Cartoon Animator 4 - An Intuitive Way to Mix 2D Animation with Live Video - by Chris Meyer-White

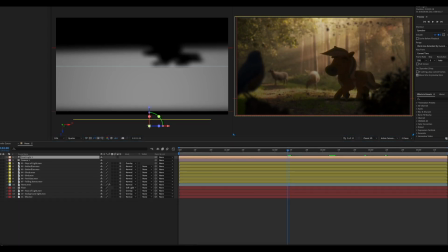[8:16]
Okay, but everything's looking a bit dark. We've got the shadow, but it's looking a bit dark. So now we want to go to layer, new lights.
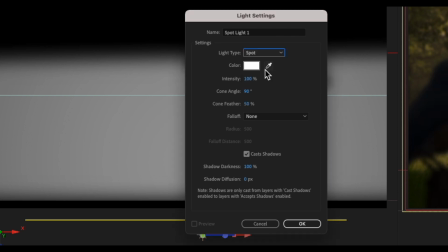[8:24]
And here we'll choose a spotlight and we want to turn car shadows off.
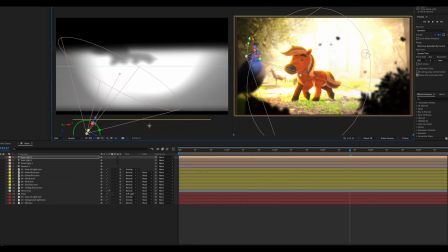[8:30]
So go okay. And here we can actually lighten up the scene by putting a few more lights on the horse.
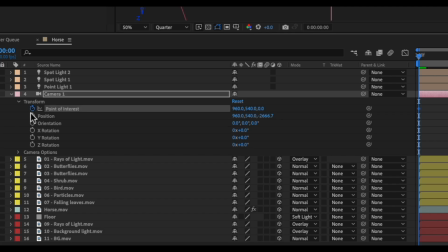[8:36]
It's making the shadow not look quite as dark, but it's still affecting the scene, but we've also got the shadow there as well.
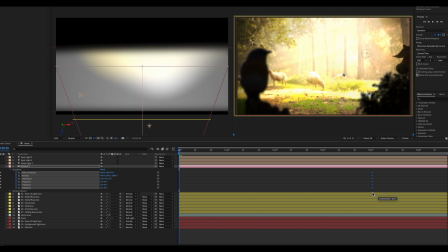[8:43]
So now we want to select all the positions for the camera, move those over to about 4 seconds,
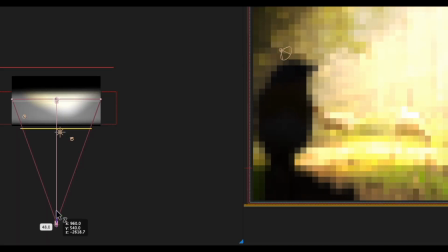[8:49]
go back to the beginning of the timeline from the camera, and then move the Z axis forward so we're panning into the shot.
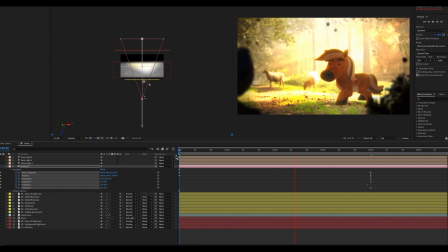[8:55]
So we're starting the camera position close up, and then the camera is slowly panning back over those 4 seconds, and it's slowly revealing the bird and the shrubs.
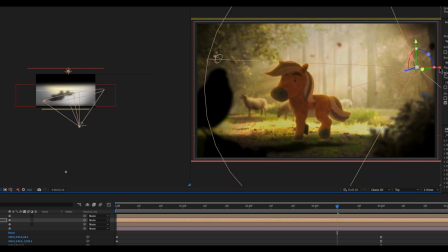[9:04]
I'm just going to change the lighting a little bit more to make it a little bit more atmospheric, and just moving the lights around a little bit really.
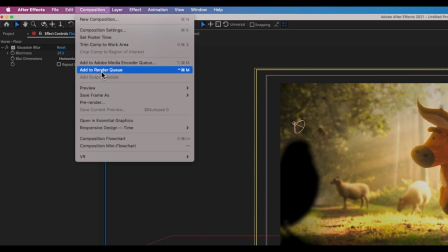[9:11]
And then once you're happy with that, go to add to render queue,
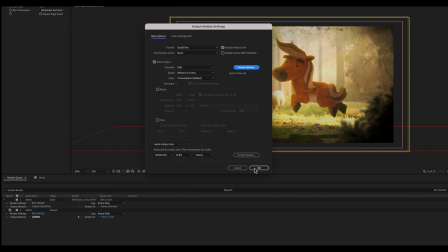[9:14]
go to settings, I always make mine a ProRes QuickTime, go to OK, give it a name and render it out.
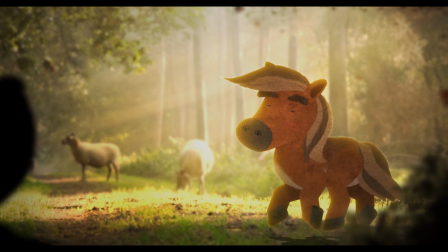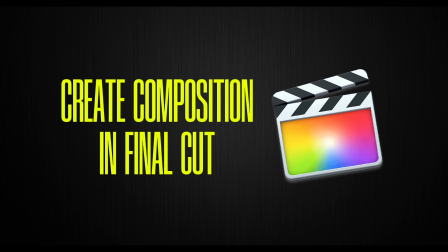[9:33]
The next thing we're going to do is very simply layer up a scene inside Final Cut.
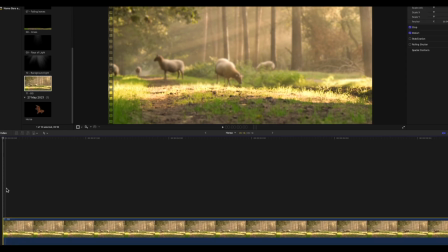[9:38]
So I've brought all the assets into Final Cut, and we're going to start off with the backgrounds, and that's our horse.
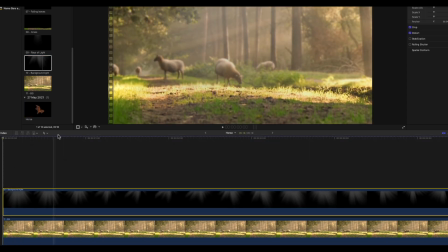[9:45]
So then we put in the background lights, and like we did with After Effects, we'll change the blend mode to overlay,
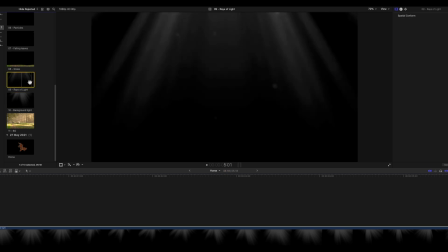[9:53]
just so it gives it that little bit of a glow. And we'll drag in ray of light as well,
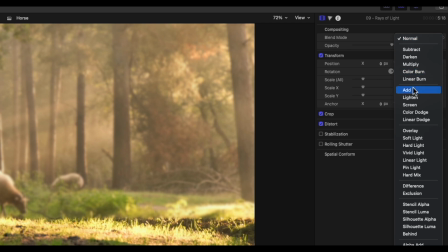[9:58]
and we'll do the same to that, we'll change that to overlay.
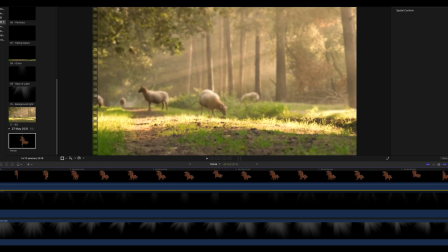[10:02]
Okay, and then we'll drag in the horse, and that's got its transparency, so that blends into the scene well.
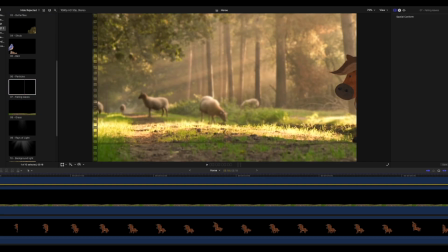[10:08]
And then we'll drag all the other layers that go in front of the horse in,
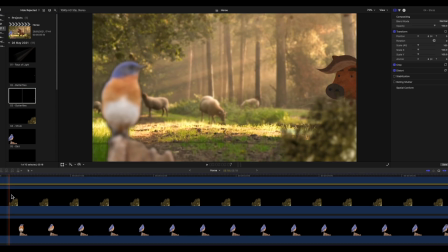[10:12]
such as the falling leaves, the bird, the bush, and some butterflies, and finally end with the ray of light.
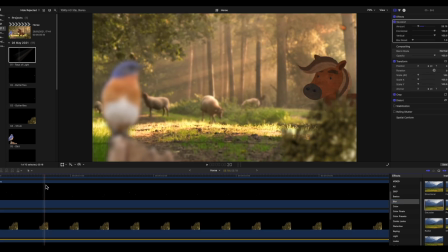[10:18]
And again, we'll change the blend mode for that to overlay. And I'm just adding a bit of a blur to the bird, just so it blends into the scene a little bit more.
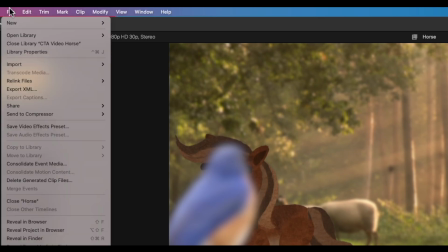[10:25]
So we'll play that through, and once you're happy with that, we'll go to File, Share, Master File, and click Next.
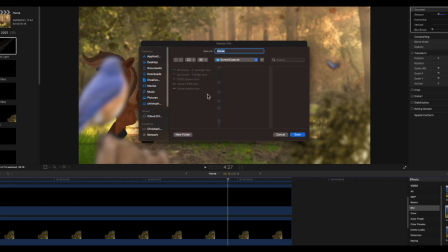[10:34]
Give it a name, and let the file render out.
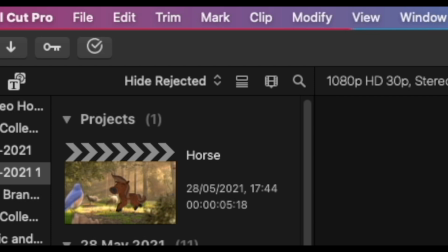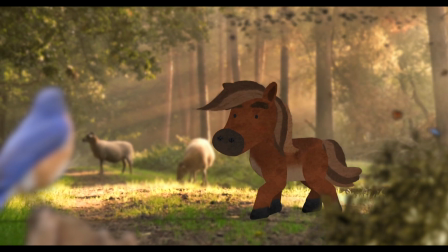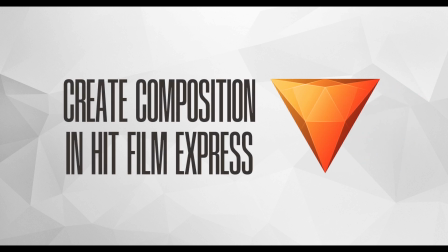[10:49]
And finally, I'm going to show you how you can layer up a scene inside HitFilm Express.
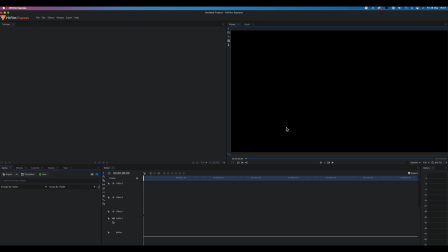[10:53]
Now, I've never really used HitFilm Express before, but it's free, and I'm sure it's going to be very useful to most users. So I'm bringing in all the layers as an image sequence because I couldn't work out how to do the opacity actually inside HitFilm.
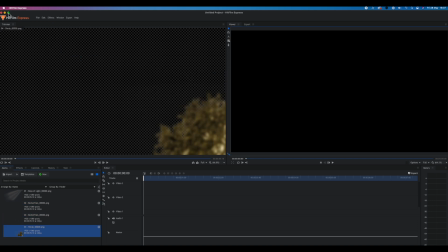[11:08]
But actually, the QuickTimes with transparency that you export from Cartoon Animator do come through with transparency, so that's great.
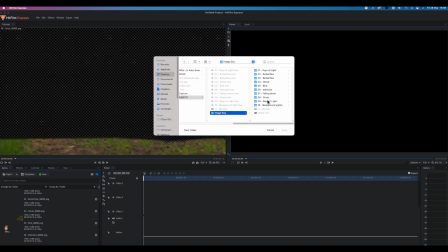[11:14]
So I'm just bringing in all these sequences that make up my sequence, like that, and the horse is in and he's got his transparency. So then, like I did in Final Cut, I'm just going to drag all the layers inside the composition,
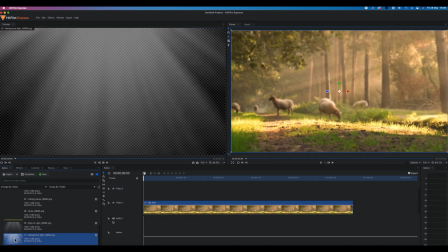[11:31]
starting off with the background, followed by the background lights.
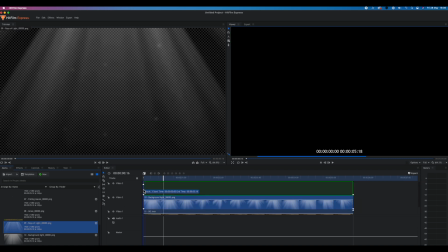[11:37]
As I say, I'm pretty new to HitFilm, so this is very, very, very basic tutorial on it here.
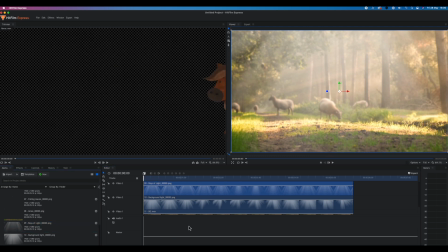[11:43]
So we're bringing in all the files inside the composition here, layering them up. And we're going to put the horse in, like that. And you can see that he's blending into the background because he's got his transparency.
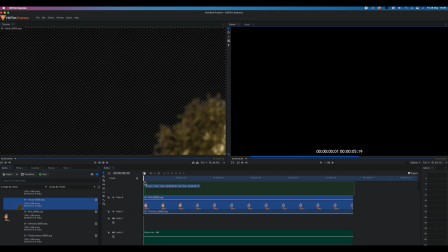[11:57]
Going to put in a bit of grass, the falling leaves, the birds, the shrub, some butterflies, and another ray of light.
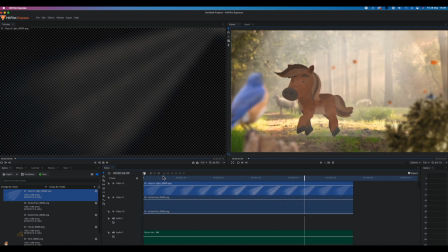[12:05]
I'm just going to play that through, and it's our little sequence inside HitFilm. I'm sure you can add a load of extra special effects to this.
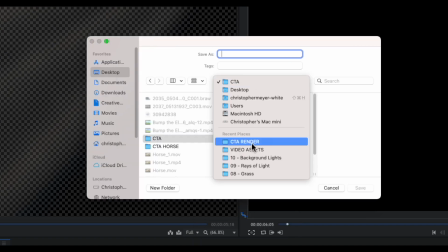[12:12]
But we're going to go to Export, to File, give it a name, and let it render out.